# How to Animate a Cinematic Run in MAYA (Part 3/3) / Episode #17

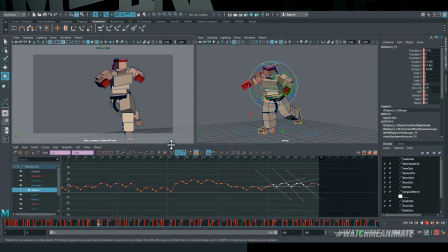238s
The first is that the chest will dip forward while he's running, and when he turns to look back, it's going to lift up. this is of course based on the new body arc timing from the run the
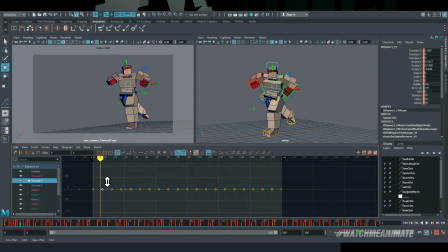247s
second thing it means is that i need a coffee break in many industries now you can be in film game television mobile and you're probably there's a good chance that you've heard a variation of this word and that word is polish pass or polishing so you know you're making your animation look perfect so depending on the industry you're in you might hear polishing some like to use finaling and I personally like to use the version that my friend likes to say when we're working on stuff together he has this thing where he looks at me he's like John just make it look good so whether you're polishing finaling or you're making it look good just know that it all means the same thing and you don't really have to get caught up with the terms or get confused about which one means what it all means the same thing and one other thing stick around till the end of this episode I'm going to be answering a random question from you the viewers so stick around to the end have a little fun I'll see you guys in a bit and on that note enjoy the
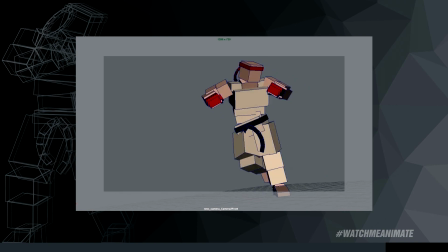325s
coffee it
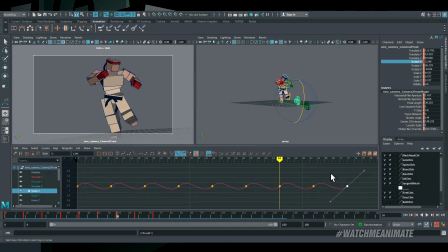338s
is camera time so the idea for the camera is simple I'm going to key in some cool camera shakes to give this shot a more cinematic action feeling vibe. I'm pretty sure that's a word if you Google it.
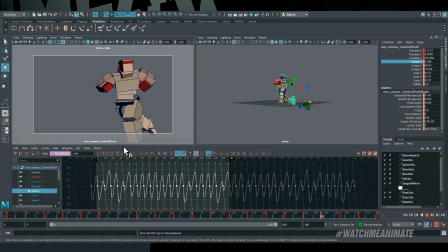349s
Now, something to keep in mind is that you can easily ruin a good shot by overdoing it with excessive camera shaking. Now, it does look super badass when it's done well,
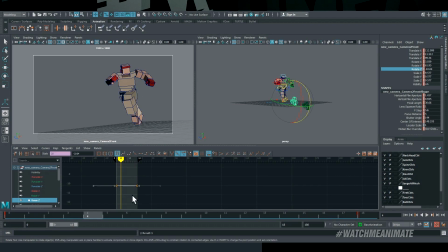359s
but keep in mind that the viewer who may not have any animation background whatsoever will feel like something is off when it's done incorrectly.
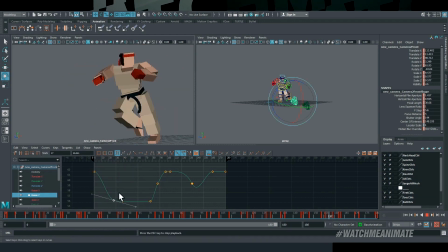367s
Think of it like adding your favorite hot sauce to your chicken wings you add too much and it will completely destroy the taste of the wings polish
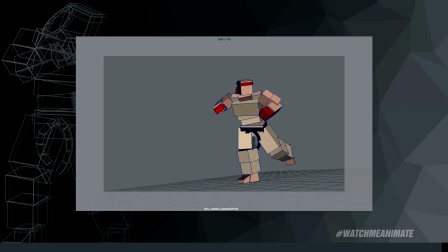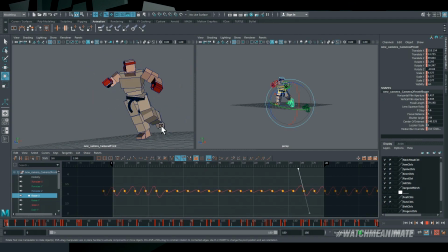383s
pass number six i'm going to continue with some more adjustments on the camera i will tighten up the head and then i will move up to the shoulders for more adjustments and
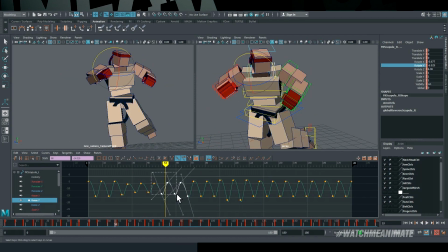392s
more tweaks remember this is the nature of a polish pass a lot of these small changes will seem invisible to the
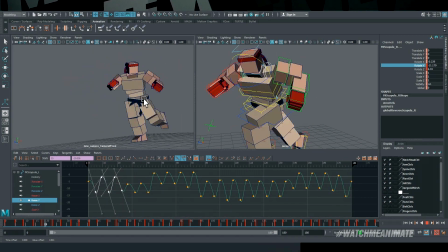400s
regular viewer and that's normal but keep in mind that an experienced animator is always looking through the lens
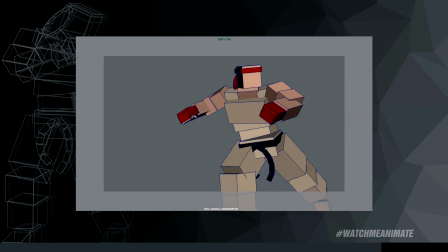406s
of a microscope when making these types of changes all
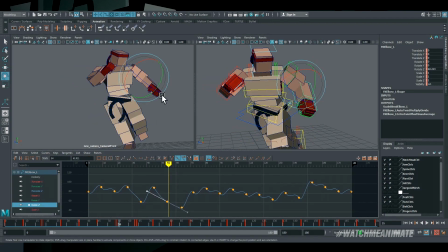415s
right it is time to refine the arms now for time-saving purpose i'm only going to show you the left arm but understand that the process is identical for
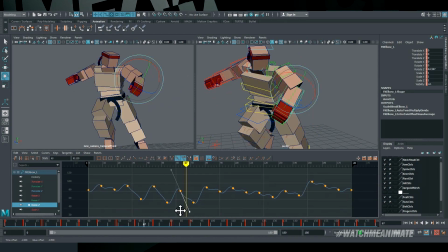424s
the right arm so i'm going to really dial in the animation for both the mechanical and visual aspects of the left arm and by
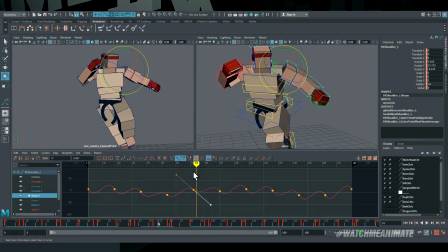432s
that i mean mechanically the left arm motion has to be believable and visually
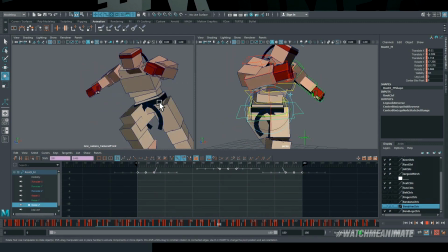436s
it has to appeal to the camera framing so I'm going to tighten up what's currently there.
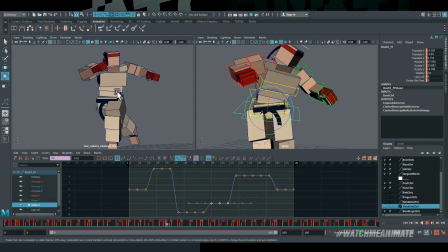442s
Next up is the calm. Now in my previous polish pass number two I adjusted the body arc for the forward lean as he's running and a more upright position as he turns to look back.
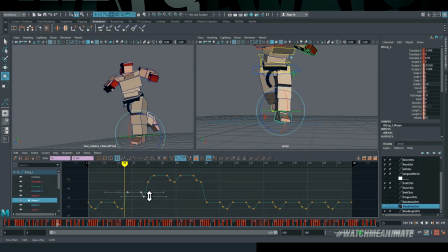450s
This time around I'm going to adjust the left and right tilt. This is going to create more depth and contrast as he's running forward and he's turning around to look back. Now I'm adjusting in real time to the camera to see what feels the best visually and what appeals to me the most next up
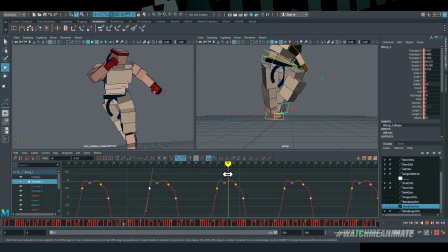466s
more adjustments will be made on the legs everything in the body is connected so i made changes on the com therefore i need to revise the legs to ensure
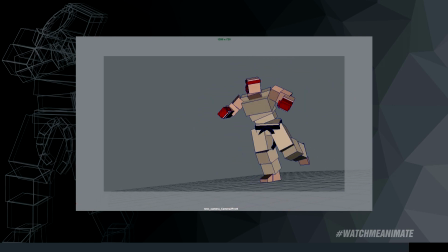473s
that the motion is good the contacts are clean and more importantly that the knees aren't popping all
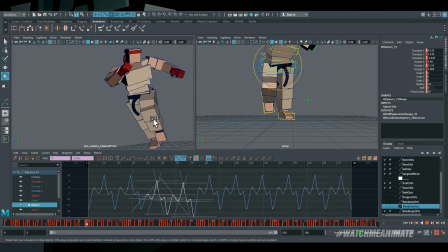486s
right into the final pass we go and i'm going to break up the symmetry on the pelvis by just randomly pushing and pulling certain keys via my f-curve
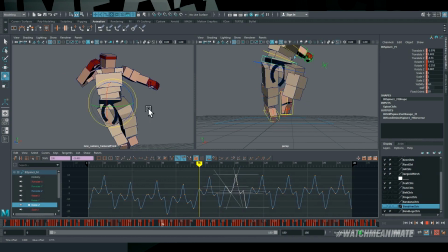493s
editor and adjust in real time as i play back the animation over and over now what i'm doing by breaking up the symmetry in the pelvis is the same way an artist may dirty up his or her artwork intentionally to avoid having that you know perfectly clean look you
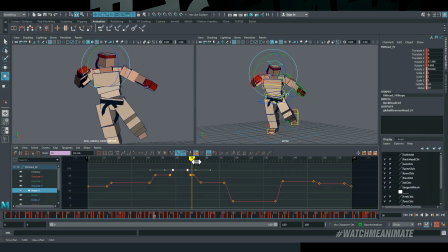508s
want to avoid that so next thing i'm going to do is add in more subtle breakdowns to the head these small details really add up and help sell
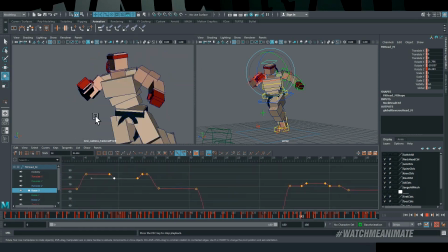516s
the shot and make jago's head motion even more believable all
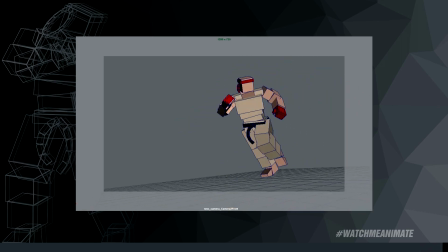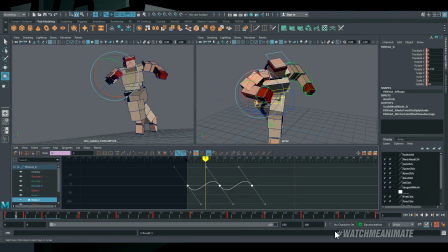528s
right time to finalize the hands and it's no secret that jago has a very simple hand setup which is intentional by design in case you were wondering so the idea for the hands as he runs forward we'll have his hands opened up and when he looks back and he turns around i'll close
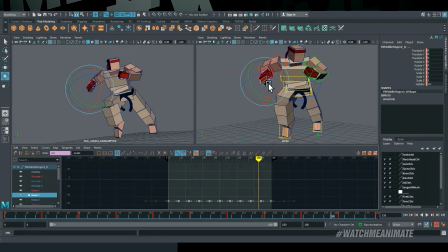543s
his hand into a fist this is what felt natural to me when i was acting out the motion now another thing worth pointing out is that if you haven't noticed
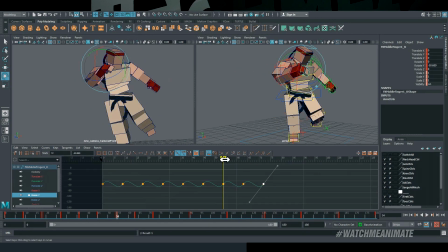550s
yet i'm always working on one body part at a time animation is complicated enough as it is and And personally speaking,
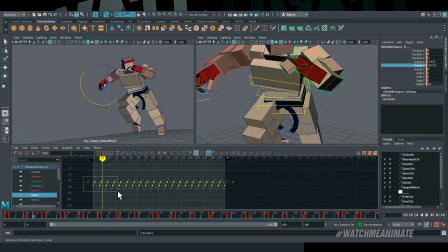558s
my brain processes things much better when I do one thing at a time.
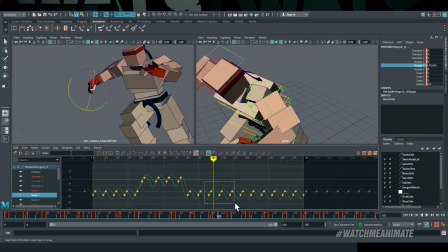562s
In this case, I started with his right hand, I polished it, and then I moved on to his left hand, and I simply repeated the same process.
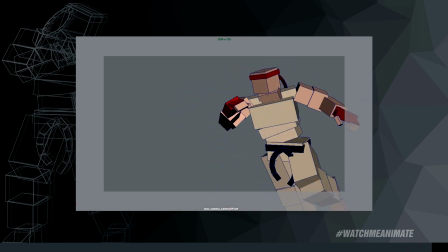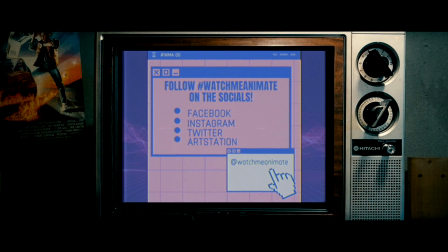578s This broadcast will remind you to follow, watch me, and I hate on the socials. We've got the latest and greatest updates on Facebook, Instagram, Twitter, ArtStation.
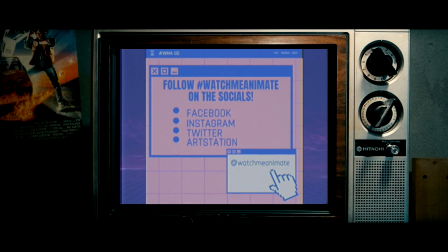585s Whoa, I've got to get on the socials. Please remember that John Hainoff posts as frequently as you like because he's busy creating epic shows for your viewing pleasure.
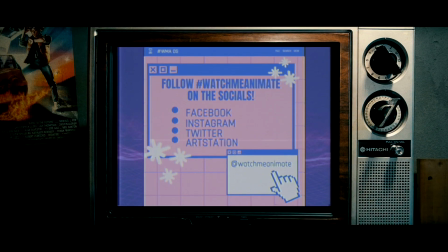592s He also enjoys working out to keep his left mouse clicking skills on point and sharp. Please like, share, and subscribe to this channel because it's epic and I told you so.
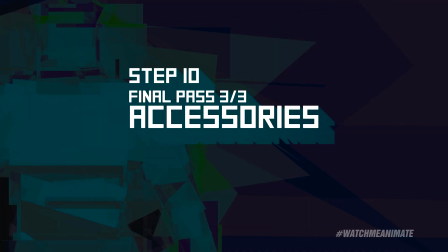601s Back to the live broadcast with Watch Me Animate.
Finally, it is time to animate the accessories.
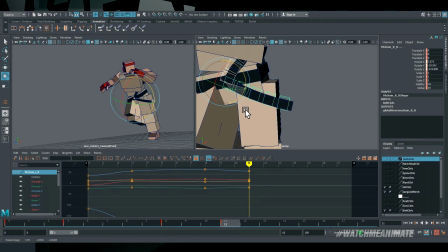609s
And although some people like to use scripts, modifiers, or effects, or whatever they like to use, I just animate it manually, straight ahead, in real time.
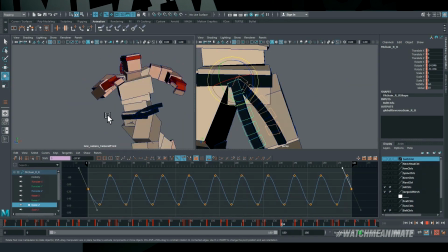618s
I don't depend on anything except my mouse and my keyboard and my knowledge for body mechanics and physics and What I think things should look like when they're moving
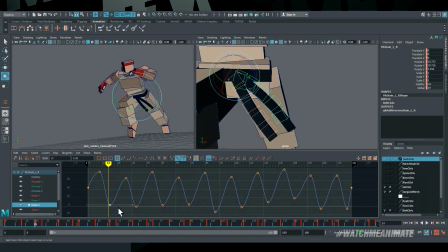626s
fast So the good old formula for straight-ahead animation is to simply press play Watch the animation loop thousands of times and add in
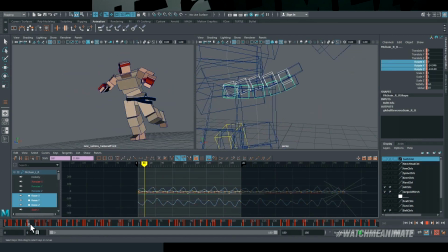635s
keyframes in real time If my keys look good, I move on if not I readjust and I repeat that process now You'll notice that the belt is going through the legs and at
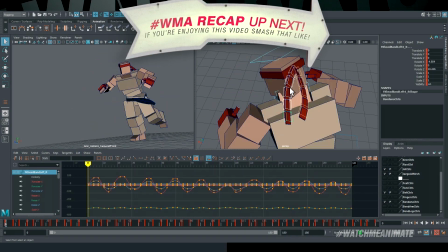644s
certain points in the run and I'm not gonna lie this was just me being lazy and not wanting to spend
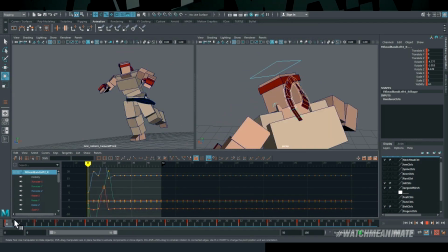651s
more hours getting the belt to react off his legs wherever there was contact that said if you want me to create an episode where i show you how
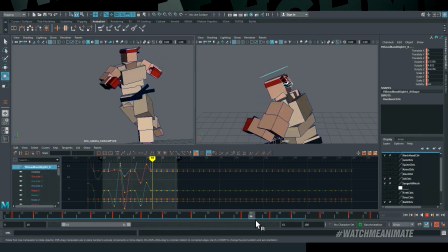658s
to make the belt look flawless as if there were some type of physics engine running in the background comment below let me know another thing
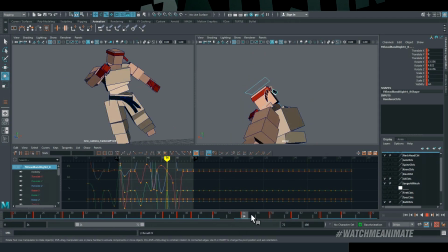665s
worth remembering is that sometimes animation doesn't have to be perfect in order to sell the shot which is exactly why i opted to leave the belt as you see
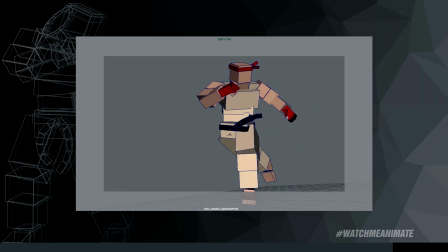673s
it in the final animation so this is how you create a cinematic run in maya now it is time for you guessed it a wma recap all